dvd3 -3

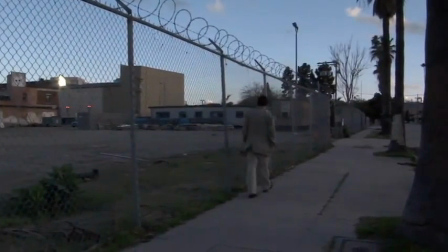(4:09)
And notice how I'm keeping him in the same side of the frame until he crosses to the midpoint right there. Then I lead him out and I pan with him, and then I get him back to center.
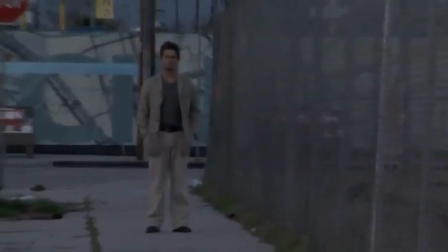(4:23)
And these work okay just to kind of illustrate an environment. You can use panning wide shots to show an entire environment, like the location where he's walking at.
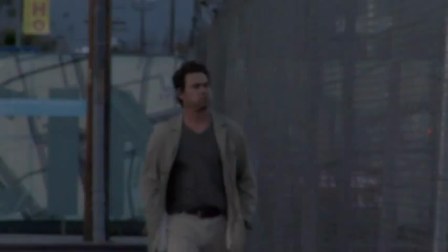(4:31)
But for independent filmmaking, they almost never work as well as medium shot or close-up tracking shots.
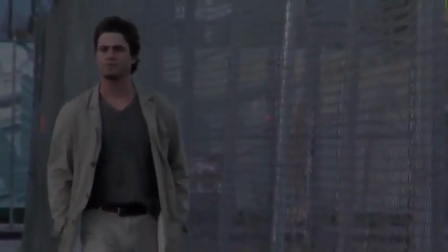(4:38)
A tracking shot is similar to a panning shot,
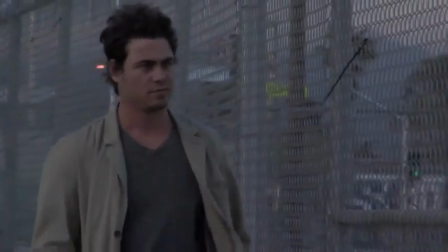(4:42)
except that you're pretty much tracking the subject like that, where you zoom in, you track the subject, and you get a good frame where you justify him to the left,
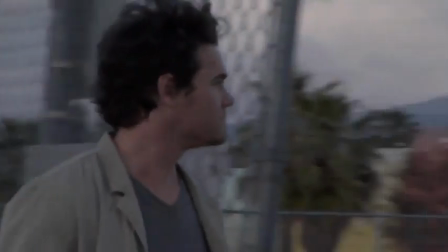(4:50)
and you give him a good face room to the right. That's called face room.
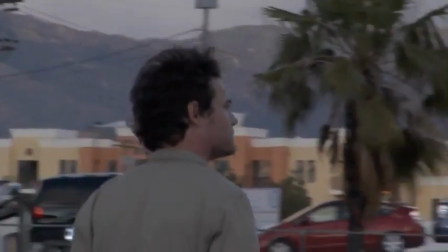(4:53)
And then you start racking your focus, and you keep changing your focus as he gets closer and closer, and it gets kind of really fast towards the end there.
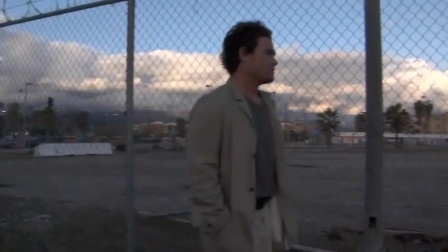(5:02)
And then you pan with him as he passes you, and you get that wonderful kind of panning approach where the background is going so much faster than him,
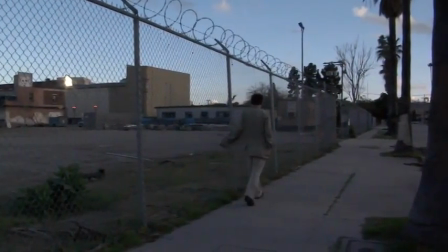(5:09)
and it just gives you a sense of movement that a panning wide shot would never ever give you.
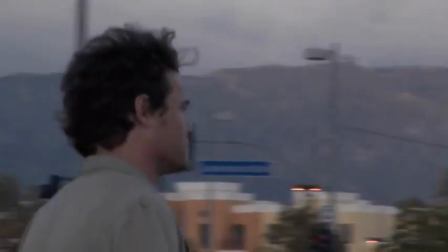(5:14)
However, it also does not illustrate the environment or the location like a panning wide shot, because it's primarily focused only on the subject.
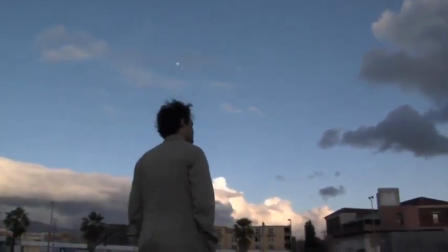(5:23)
So when you want to draw attention to the subject, you go to a tracking medium shot or close up, and when you want to draw attention to the location or the setting, you go to a panning wide shot.
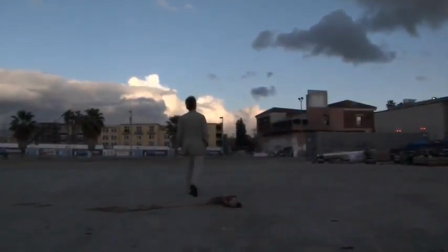(5:32)
Okay, the other thing we're going to talk about here is a tilt down.
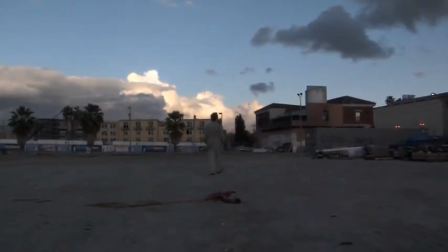(5:35)
You can see how I'm at a lower angle than Jake right here, and as he's walking I'm just tilting down and panning to the right.
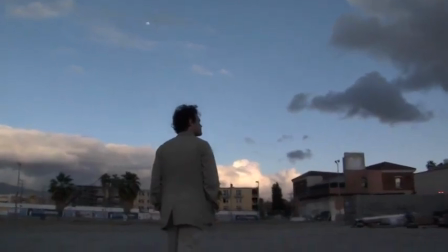(5:42)
What that allows you to do is to kind of create a sense of grandeur to the person, the subject that you're trying to glorify. As in the subject, Jake, is kind of larger than life, and he's carrying a lot of weight on his shoulders.
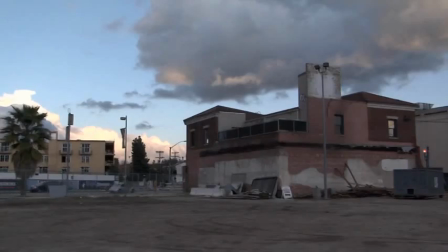(5:56)
So here's the tilt down again, and as you can see,
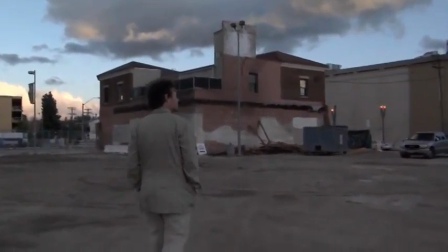(6:00)
it also allows you to illustrate the sky and kind of blend the subject into the sky as he first enters the frame.
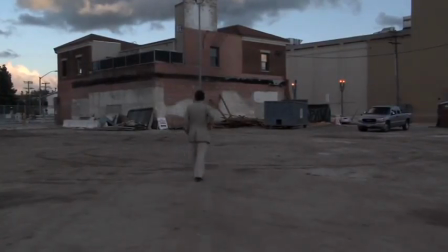(6:05)
When we go to a slightly higher angle, we can still tilt down a little bit.
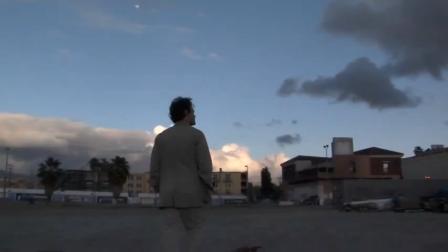(6:11)
As you can see when he kind of walks in right there, I'm still tilting down with him just a little bit and panning to the right,
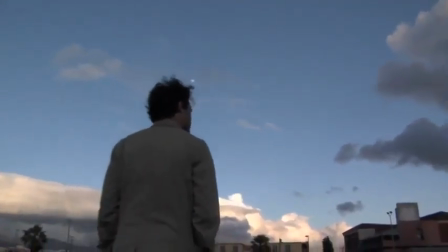(6:16)
but it's not as profound as when you start at a much lower angle and tilt down and pan to the right.
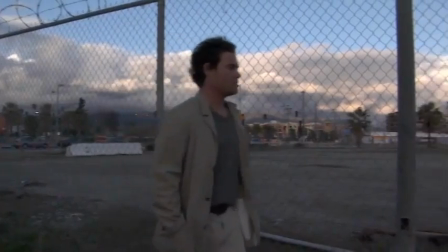(6:23)
It just has a more of a sense of purpose when you're at a lower angle. Let's watch that again.
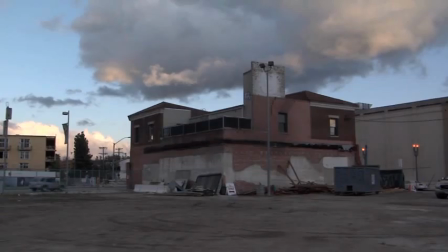(6:28)
Another thing I also want you to notice is that I stayed on the correct line of sight.
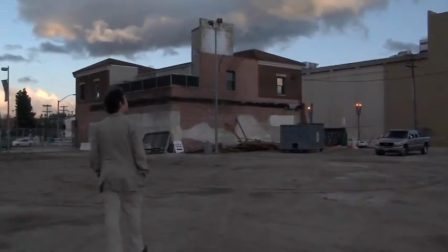(6:33)
I'm always on his right side of his body. When I'm doing all these moves, I never switch to the left side of his body.
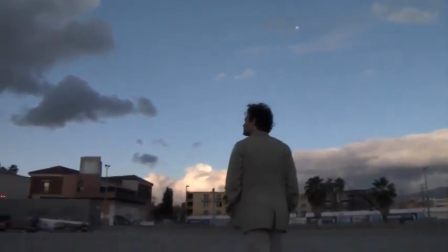(6:40)
Notice how they cut very well together. It feels like he's always walking from left to right, of the frame.
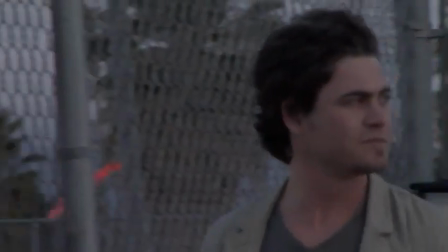(6:46)
If I ever were to switch to the other side of his body, which is his left side in this case, he would start to look like he's walking from right to left.
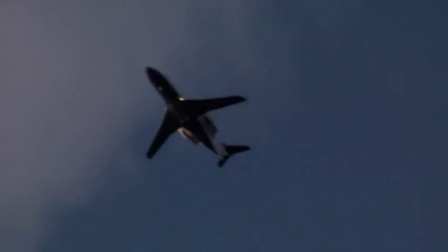(6:53)
So it would kind of look like he's walking back and forth rather than straight to one location from left to right, left to right.
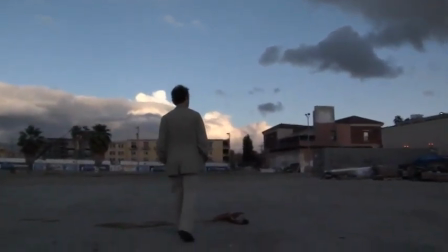(7:00)
And also I did a couple of cutaways, which is a cutaway of this plane right here. What a cutaway allows you to do is, as we discussed before, to pace your editing. Let's just say there was a glitch. Maybe he started one shot from left to right,
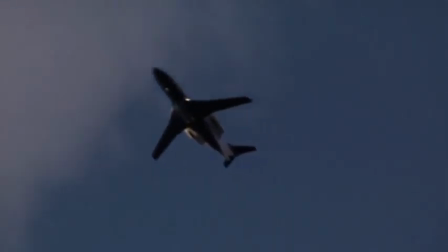(7:14)
and then at the end of that shot, he did something that wouldn't cut with the shot that you wanted to go to.
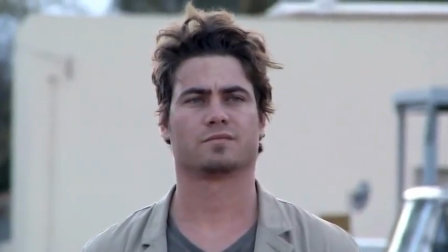(7:19)
You would insert a cutaway in order to make sure that you can kind of bond the two shots
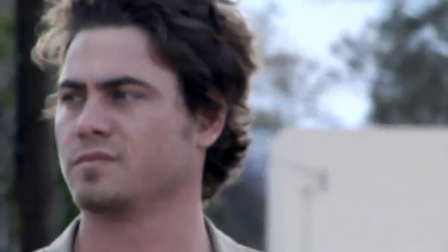(7:24)
together without making it feel like there's a jump in the action or a jump in the time somehow.
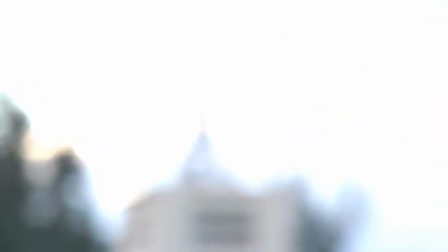(7:29)
Now here's one more shot that's also a close-up tracking shot.
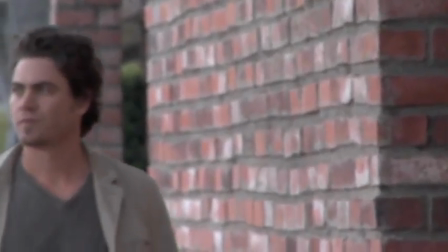(7:33)
We start on a close-up, we stay on a close-up the whole way through, and we try to rack the focus as we go.
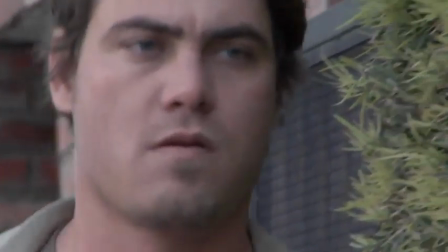(7:39)
As you can see, he made some big movements on that one. So the next one, I asked him to make smaller movements and also to walk slower.
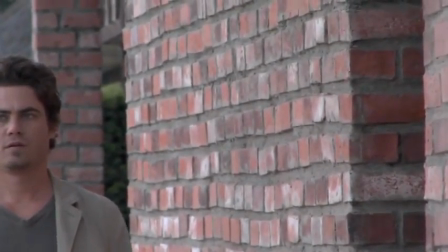(7:46)
That way I can continue to rack focus with him a little bit better, which is easier for me as a camera operator too.
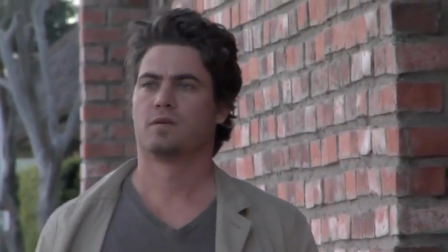(7:52)
And as you can see, I was able to maintain focus a lot better than the last shot. And here's one last shot.
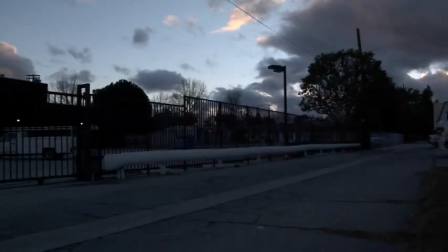(8:02)
And this one I had him walk really slowly, just so I can show you just how much easier it gets to maintain the focus the slower your subject gets.
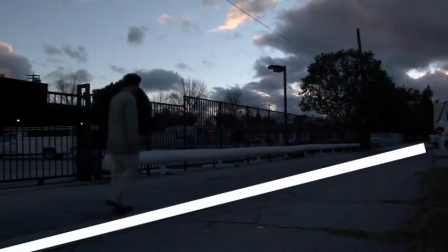(8:10)
That's another aspect of blocking. The more you block your actor better, the easier of a time you're going to have as a camera operator.
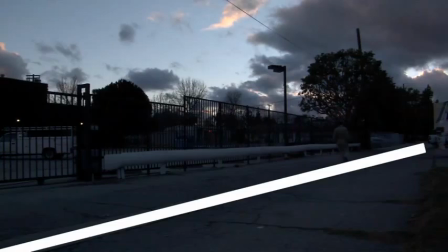(8:17)
Okay, now let's talk about diagonal lines. The diagonal line he's about to walk on extends from near the left of the frame towards the right side of the frame.
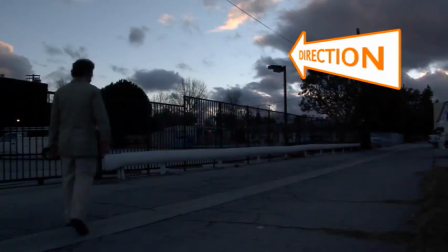(8:27)
That is going to be a powerful line for you to add to your images to influence the audience,
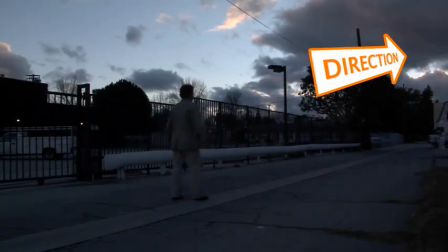(8:35)
where he comes in and he kind of walks to the left and then finds the line right there that he wants to walk on and then starts to walk along the line.
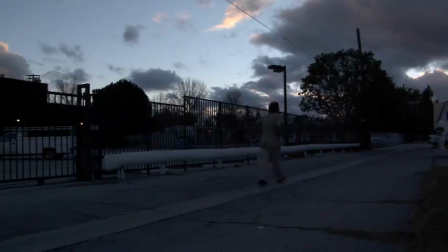(8:44)
There's a lot of subliminal messages being created by this shot. First, he's being forced to walk along a line, and he looks like, because he's not succeeding as a writer, he's going to continue walking along the straight line for the rest of his life. But at the same time,
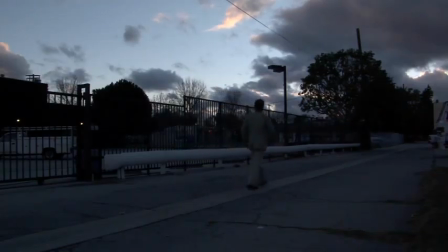(8:58)
when he comes into the shot and he leads the audience first to the right, then to the left, then to the right, it creates a little bit of confusion, which kind of also, is a peek into his mind, into the structure of his mind and what he's going through right now in his life. Let's watch that again.
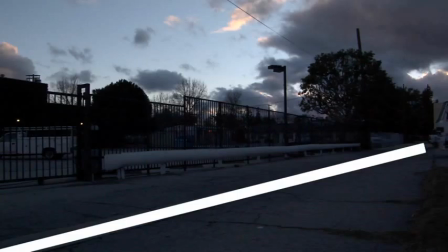So what do we have in this shot? We have a very strong diagonal line that extends from the bottom left-hand corner of the frame all the way to the
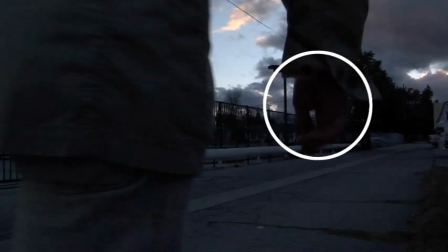(9:27)
extreme right-hand side of the frame along the middle. Then we have a subject that walks into the shot heading in that same direction.
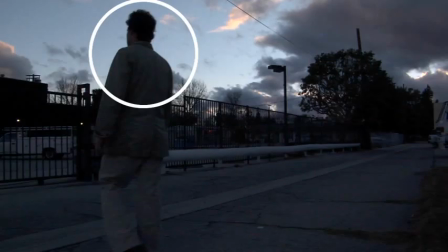(9:36)
But then as he progresses into the frame, he completely switches directions and walks towards the left side. That leads the audience's eye to the left side now, because no longer is the eye following that very strong diagonal line
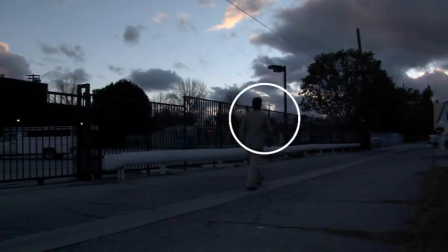(9:50)
of energy that goes from the left to the right. Now it's following the other line that's created by the motion of the subject towards the left.
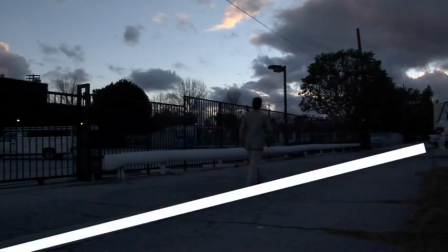(9:57)
Then he straightens out again and he walks towards the right side. and he kicks the rock.
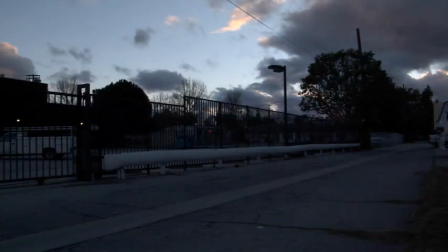(10:01)
Now, what that does, it also forces the audience's attention to go back to looking down that strong,
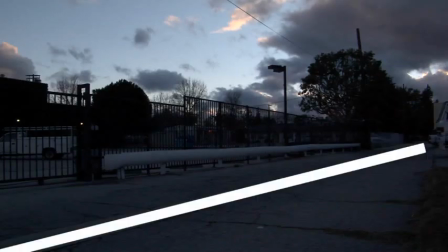(10:08)
energetic diagonal line that goes from the bottom left to the top right.
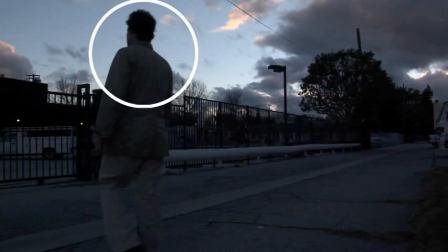(10:11)
So what you're doing is you're creating a line of energy with the diagonal line from the bottom left to the top right.
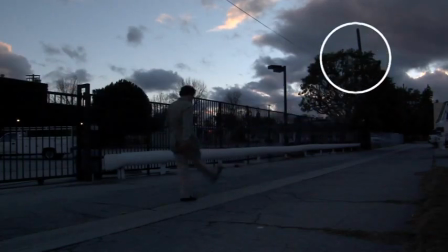(10:18)
Then you're inserting the subject into the frame,
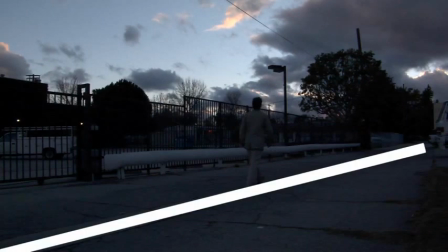(10:21)
twisting the audience's perception by taking their eye on a whole different path than when they were looking in,
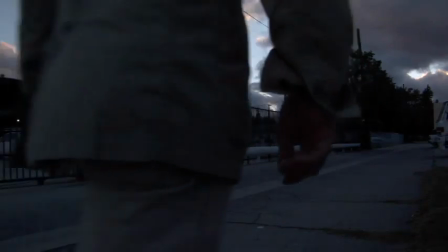(10:27)
which causes discomfort, and then putting it back along, realigned with that original diagonal line.
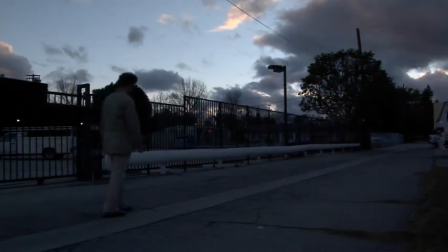(10:33)
So putting it back the way it was supposed to be. So you're forcing the audience into a slight bit of a state of confusion, which in the end subliminally affects the perception of the scene, and they feel for the subject.
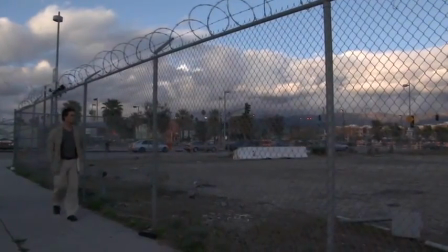(10:47)
They feel that this subject is going through a confusing time in his life.
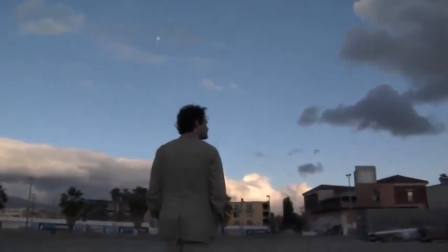(10:51)
When you look at it in a grand perspective of all the shots that we just saw, the shot where he's walking by the barbed wire,
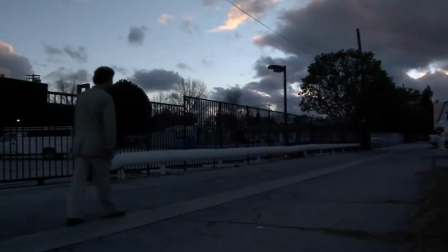(10:59)
the shot where he's kind of alone in the frame as he's walking towards the desolation of that construction area,
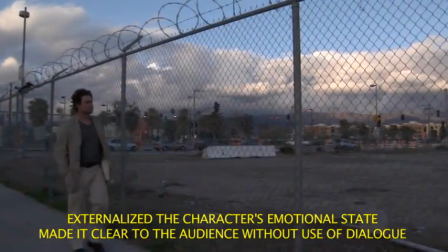(11:04)
and this shot right here, within 3 shots, that's all you did, 3 shots, you've kind of externalized the character's emotional state.
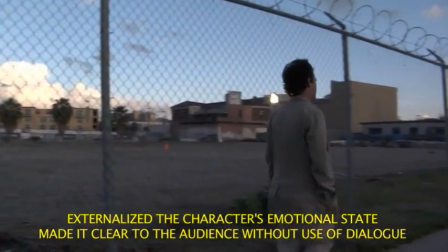(11:12)
What does that mean, to externalize the character's emotional state?
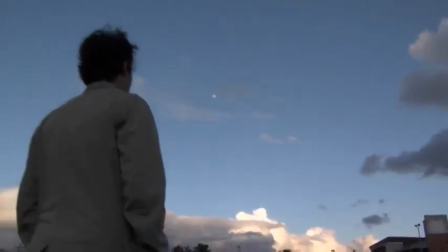(11:15)
You step into novel writing as opposed to filmmaking, which in a novel, you live in the character's mind.
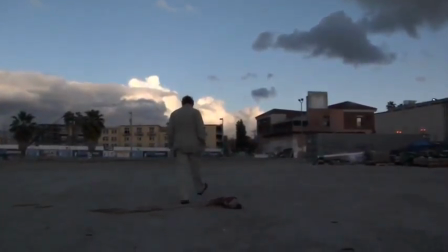(11:21)
You know, you can read their thoughts, you can read about what they're thinking from moment to moment, whereas in filmmaking, you can't do that.
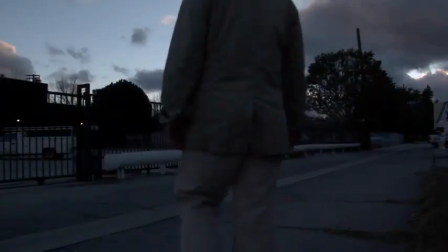(11:28)
In filmmaking, you have to illustrate the character's thought process by either dialogue or action, physical action, of course.
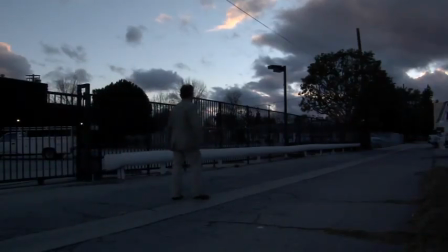(11:35)
So when you don't want to illustrate something by dialogue or physical action, and the audience already knows enough about this person's life to understand that they're going through a hard time, you want to externalize what they're feeling more by not the use of dialogue or physical action,
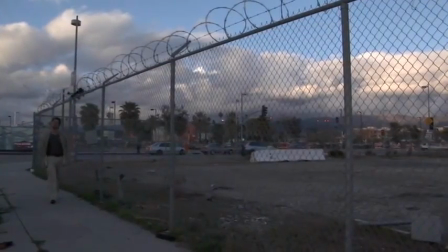(11:50)
but just by the use of form and framing and composition. That's how you do it.
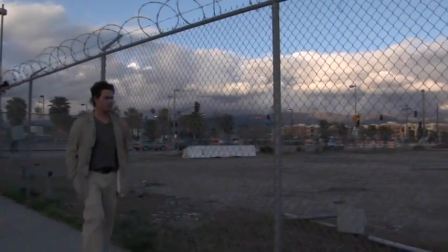(11:54)
You take something that, you take an environment that the character is walking through,
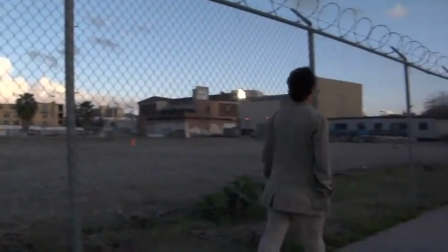(11:59)
and you make that a voice for their internal machinery of their mind.
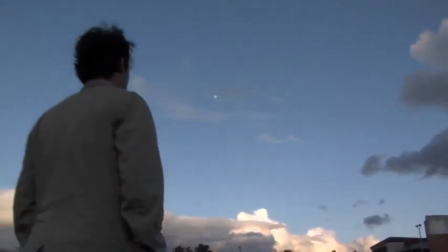(12:05)
And we just did it with 3 shots. That's all it is, just 3 shots.
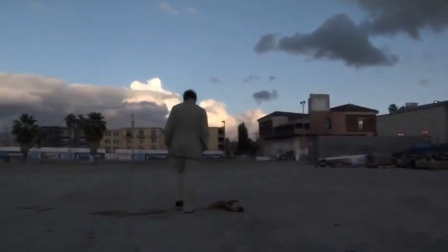(12:08)
Just the one with the barbed wire, the one where he's walking through the construction zone, and the one where he's defined the logic of the diagonal lines.
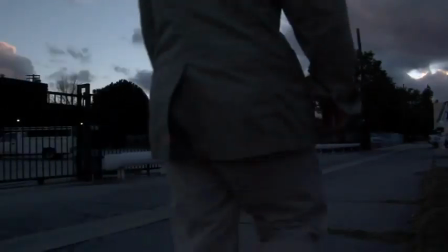(12:15)
And you'll notice in all these shots that the character, I mean, this is something that we predicated, is walking away from the camera.